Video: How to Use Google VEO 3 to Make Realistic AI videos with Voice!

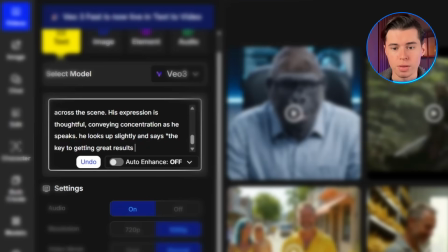[4:08]
He looks up slightly and says, "The key to getting great results is understanding how these AI models actually process your prompts."
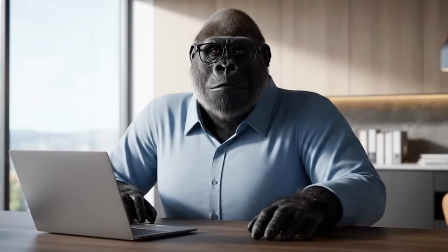[4:17] The key to great results is knowing how AI models read your prompts.
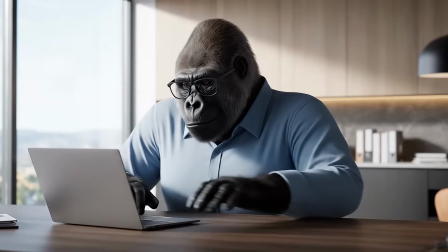[4:22]
I'm keeping the character consistent with the glasses, but now showing him in action.
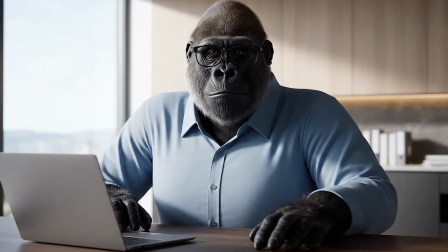[4:26]
The medium shot lets us see both his hands working and his facial expressions, but you can clearly see how the hand movements look completely natural too.
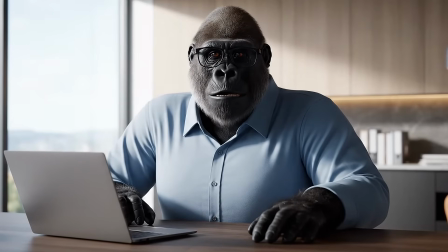[4:34]
VEO 3 really excels at these complex interactions between characters and objects.
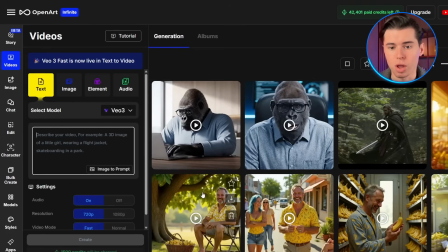[4:39]
For scene 3, I want to create a more dramatic moment where Kong reveals something surprising about AI technology.
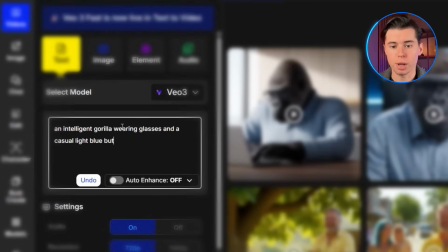[4:45]
Here's the prompt. An intelligent gorilla wearing glasses and a casual light blue button-up shirt next to a giant screen showcasing AI AI-generated content. The wide shot captures his full body, with dramatic lighting that casts deep shadows, and a cool blue glow emanating from the screen, illuminating his face and silhouette.
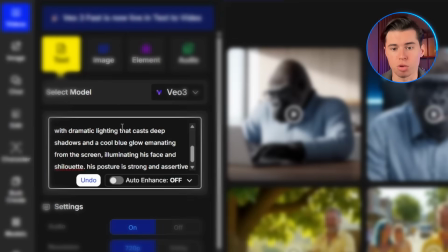[5:02]
His posture is strong and assertive, arms crossed, exuding confidence and authority. He looks directly at the camera, his expression serious yet approachable. With a knowing tone, he says, "But here's what most people don't realize.
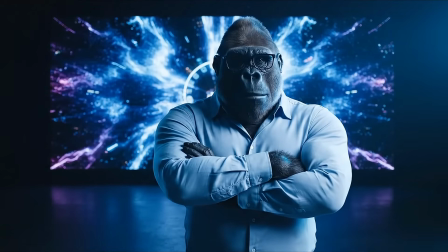[5:14]
These tools are just getting started."
But here is what most people don't realize.
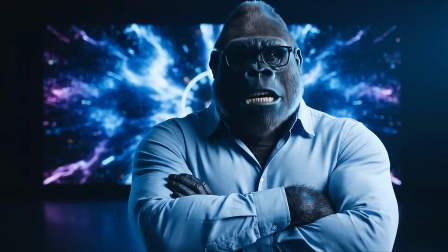[5:19] These tools are just getting started.
This looks absolutely insane.
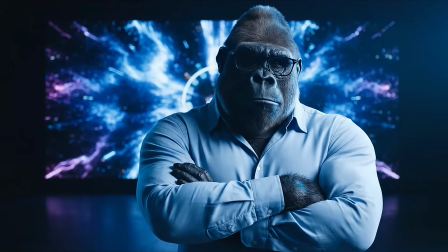[5:24]
The dramatic lighting and the way Kong interacts with the digital environment creates this really professional, almost documentary-style feel. And now we have all three scenes that tell a complete story. Introduction, demonstration, and revelation. Now that we have our three VO3 generated scenes, it's time to use CapCut to turn all your clips into a polished final product. First, I will download all of my three VO3 clips from OpenArt. Make sure you save them in a folder where you can easily find them.
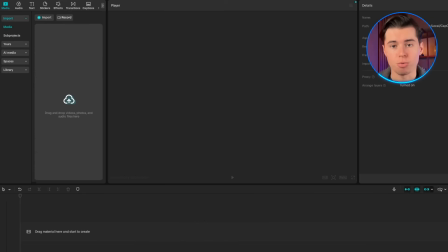[5:50]
Open CapCut and create a new project. You'll see the interface with your timeline at the bottom and preview window at the top. Import all three clips by dragging them into CapCut's media library. First, I'll drag Kong's introduction onto my timeline.
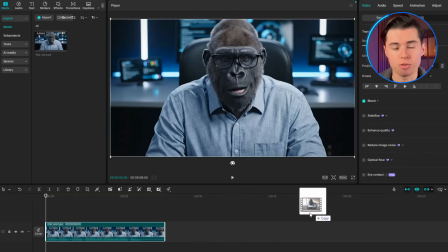[6:03]
Next, I'll drag Kong typing on the laptop right after scene 1. CapCut will automatically place it in sequence.
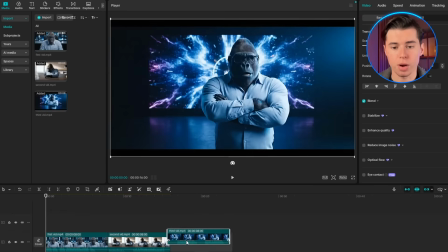[6:08]
And now I'll add Kong with a digital screen as my third clip. Now here you can do a bunch of stuff within CapCut, but I'll just leave it as is.
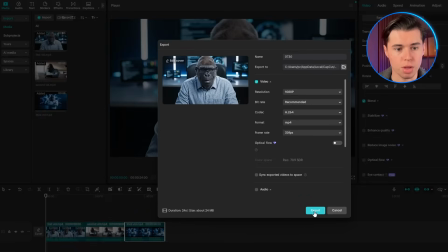[6:15]
Once you're happy with the edit, all you need to do is to export your video in 1080p. Now let's look at our final result.
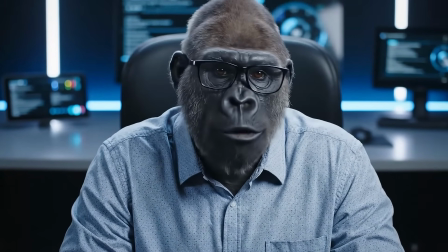[6:22] Hey everyone, I'm Kong, and today I'm reviewing the latest AI tools that are changing everything.
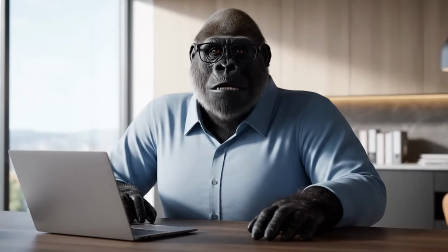[6:32] The key to great results is knowing how AI models read your prompts.
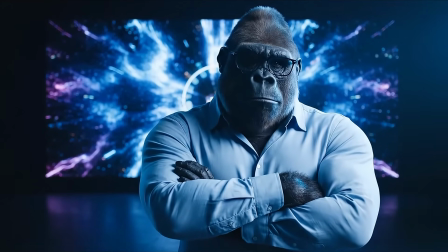[6:38] But here is what most people don't realize. These tools are just getting started.
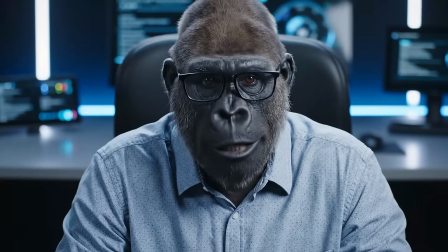[6:45]
We've built an entire video series with rich characters and storytelling just from text prompts.
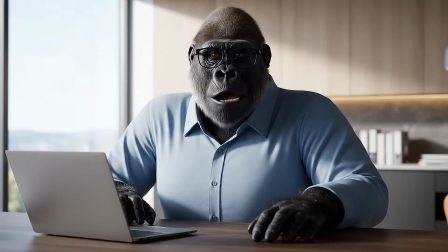[6:50]
Kong feels like a real personality, the scenes flow naturally together, and the overall production was fast and smooth. The key to success with this approach is planning your scenes early in the process. Think about the story you want to tell, the different shots you need, and how they'll work together in the final edit. This prevents you from generating random clips that don't serve your overall narrative.
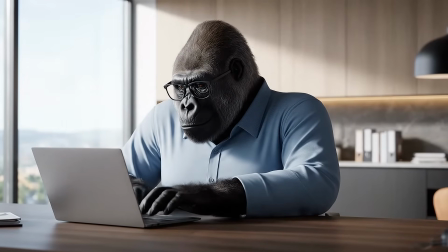[7:09]
So now you know how to use Google VO3 to create realistic AI videos with a voice that actually looks professional.
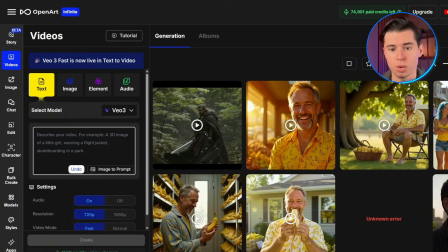[7:15]
With VO3 and OpenArt, you can create viral quality content that rivals traditional video production, all from just text prompts in an easy-to-use interface.
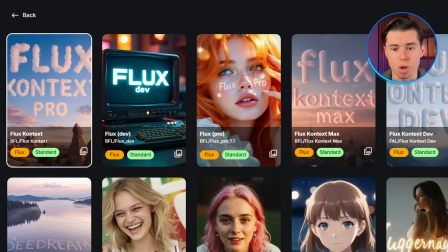[7:24]
OpenArt has quickly become one of the top AI platforms, offering over 100 different models for generating images and videos.
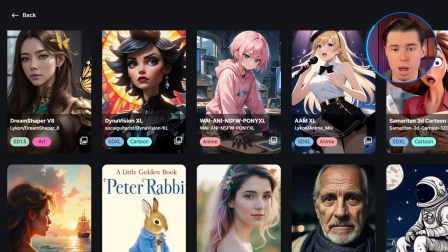[7:31]
In addition to VO3, you can tap into models like Flux for photorealistic images,
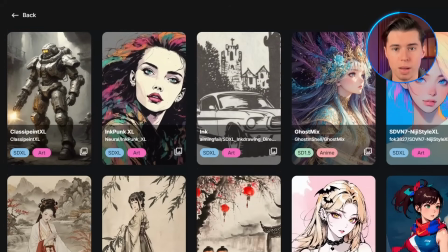[7:36]
Stable Diffusion XL for unique artistic styles, and specialized anime models for character creation.
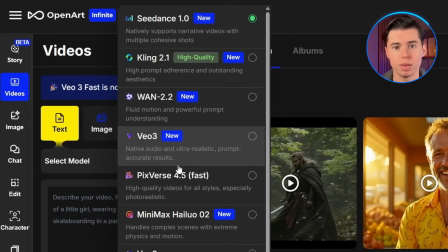[7:41]
When it comes to video, you've got access to Kling 2.1, the latest Seedance 1.0, and even Pixverse. Plus, OpenArt is constantly adding new models, usually just a few days after they're released. So if you want to give this a shot yourself, I've left a link to OpenArt in the description down below. Thanks for watching, and I'll see you in the next one.